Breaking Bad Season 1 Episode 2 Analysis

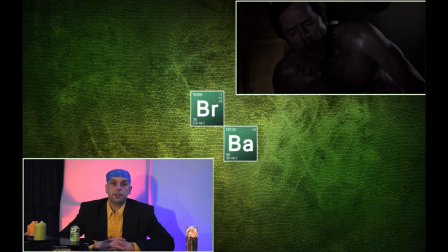[3:22]
This episode actually picks right up from where we left off last week. Walt was just wrapping up a seemingly successful bedroom romp with the wife as he has a small coughing fit.
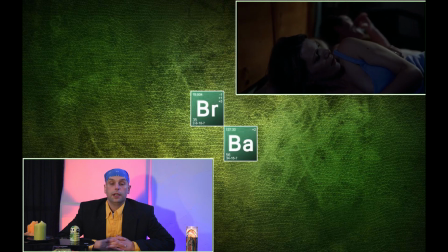[3:36]
She's unaware of his cancer condition at this point. Walt excuses himself and takes a moment in the bathroom.
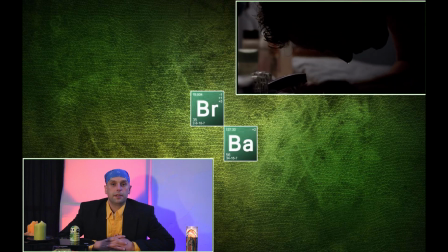[3:43]
He is once again naked. They seem to not dress Bryan Cranston too much in the first beginning parts of the episode.
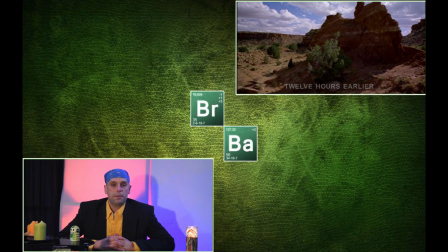[3:51]
We're now brought 12 hours into the past. This is 2 episodes in a row where the timeline has been shifted to help detail the story.
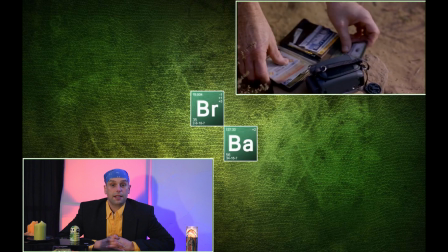[4:00]
Walt and Jesse are back in the desert with the motorhome stuck, and we are led to believe there are 2 dead bodies in the back.
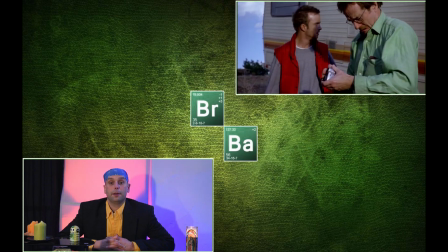[4:08]
Those bodies belong to Crazy 8 and Emilio, the drug dealers from the pilot episode.
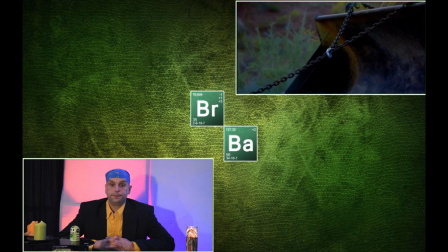[4:14]
The deal did not go well. Walt's in the tidy whities and green shirt.
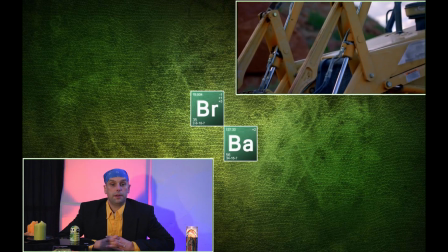[4:19]
He collects his things and destroys that video that he made telling his family that he loved them.
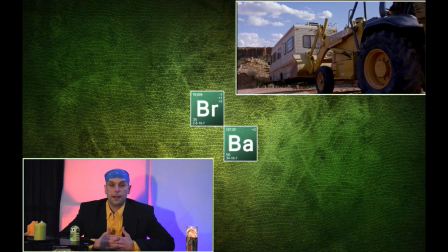[4:25]
And this kind of lets us know that Walt is not ready to die just yet.
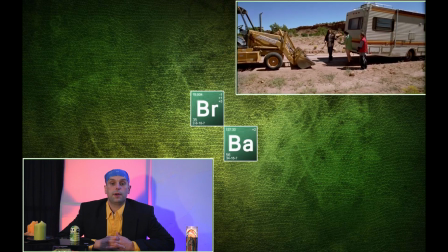[4:30]
The motorhome gets pulled out by a very stoic Native American who knows that these 2 are up to no good.
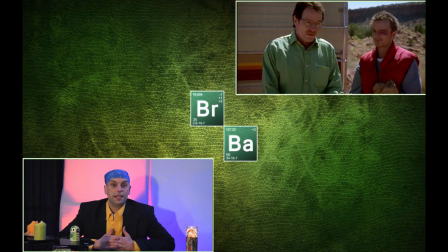[4:36]
I personally have no idea what meth smells like, but the fellow that pulled the RV out seemed to recognize the smell. As he gets handed a fistful of dollars that are wet and dripping, he runs it up by his nose, and there seems to be some recognition there.
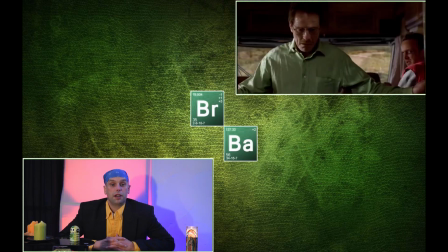[4:51]
Upon inspection of the RV, we see the 2 bodies,
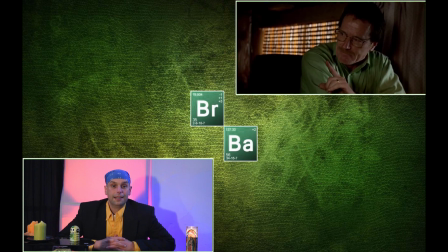[4:54]
and Walt and Jesse return to their struggle for power on what they're going to do. A plan to clean up the mess and go their separate ways is decided upon,
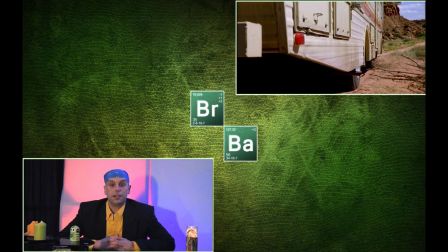[5:02]
and a small victory of the RV starting is had.
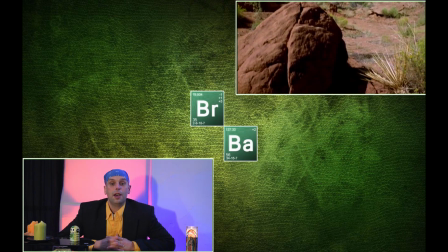[5:06]
This victory is very short-lived, as we learn that one of the gas masks that they used was left in the desert.
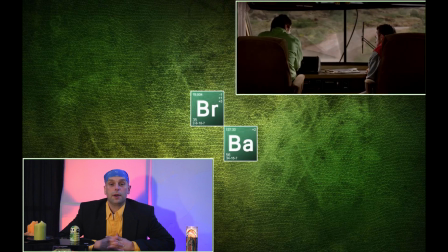[5:12]
To add a little bit more to the situation, one of the dead bodies begins to move and make some noise. Obviously not dead. Now is when they run the opening credits. After the commercial break, we come back.
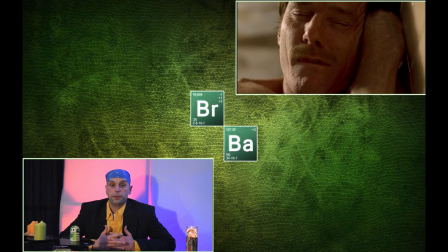[5:24]
The action is picked up with Walt's bathroom, where it seems he passed out on the floor, laying there naked. We hear his wife talking through the door. It's as though she let him sleep in the bathroom all night.
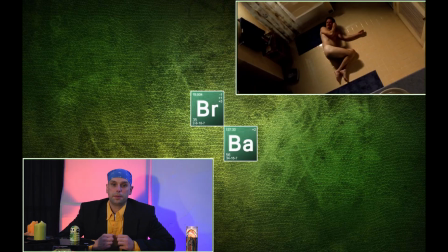[5:39]
We see Walt. He's nearly in the fetal position, curled up as he's laying there, hearing her and rumbling around.
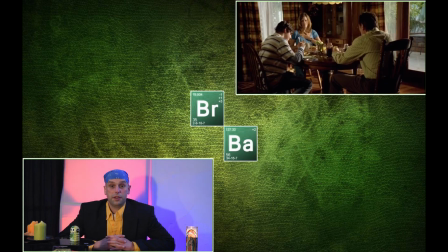[5:46]
It cuts directly to the breakfast table, and there's this thick tension between Skylar and him.
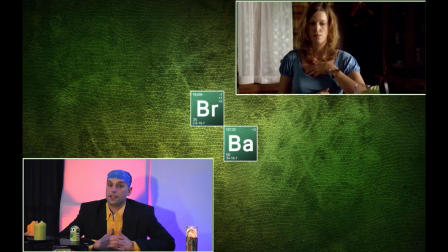[5:52]
The work of the costumer is kicking on all cylinders right out of the gate.
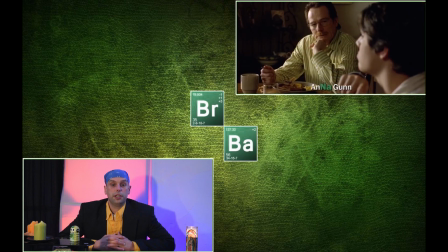[5:55]
Skylar and Walt Jr. are in similar shades, which show a unity with their characters, and Walt is in something different. After having a transformation in the pilot episode from beige to green,
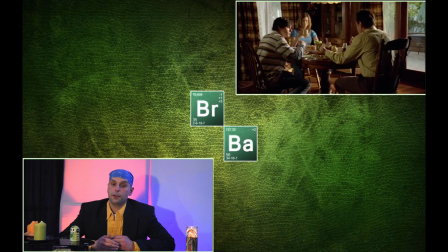[6:06]
he is now sporting a bicolored button-up that is either green with beige stripes or green with beige stripes. Either way, it is showing this transition either coming further or stopping where it was at.
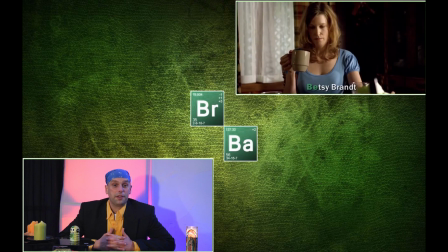[6:19]
Here's where the costumer and the art department actually work very well together. The napkins, cups, table settings, and food are all very well coordinated. To put Walt's colors more towards that new Walt of green,
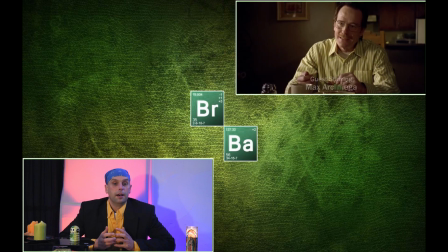[6:30]
he holds a napkin for the entire conversation about cleavage of a young lady's senior picture.
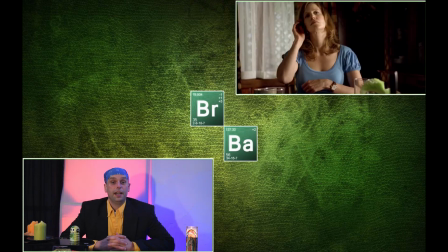[6:36]
Walt Jr. informs us that this is due to the Wonder Bra, and this awkward conversation is quite nicely done.
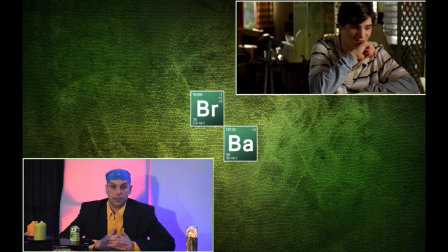[6:44]
It's fun, and it really shows a lot about the characters, but it is halted by the phone ringing.
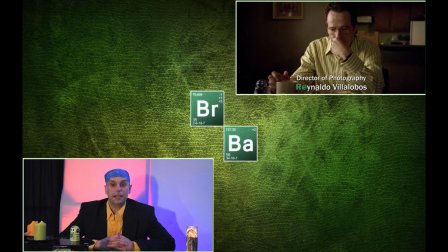[6:50]
Jesse, on the other end, is posing as a telephone company telemarketer. He starts to leave a message, and Walt instantly gets up to take this call.
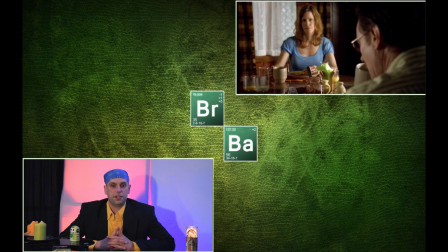[6:59]
Here, another transition is about to take place for Walt. Again, it's driven by colors of costumes, props, and that would be the art department as well as the costumer.
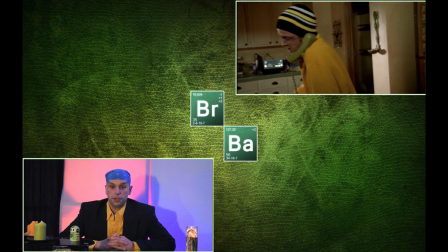[7:10]
As Walt begins the conversation, we see a full picture of bright yellow-orange shoes. We then see Jesse decked out in a yellow hat and jacket.
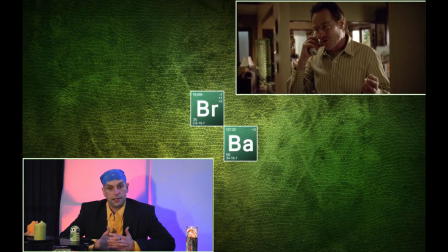[7:18]
Jesse and Walt are both falling back on what they know. Jesse, that would be selling drugs or doing drugs, and Walt, that's school and family.
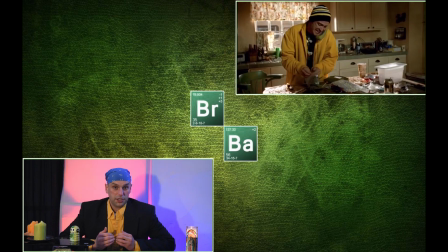[7:25]
As the topic of the conversation is about to take their law-breaking to a whole new level.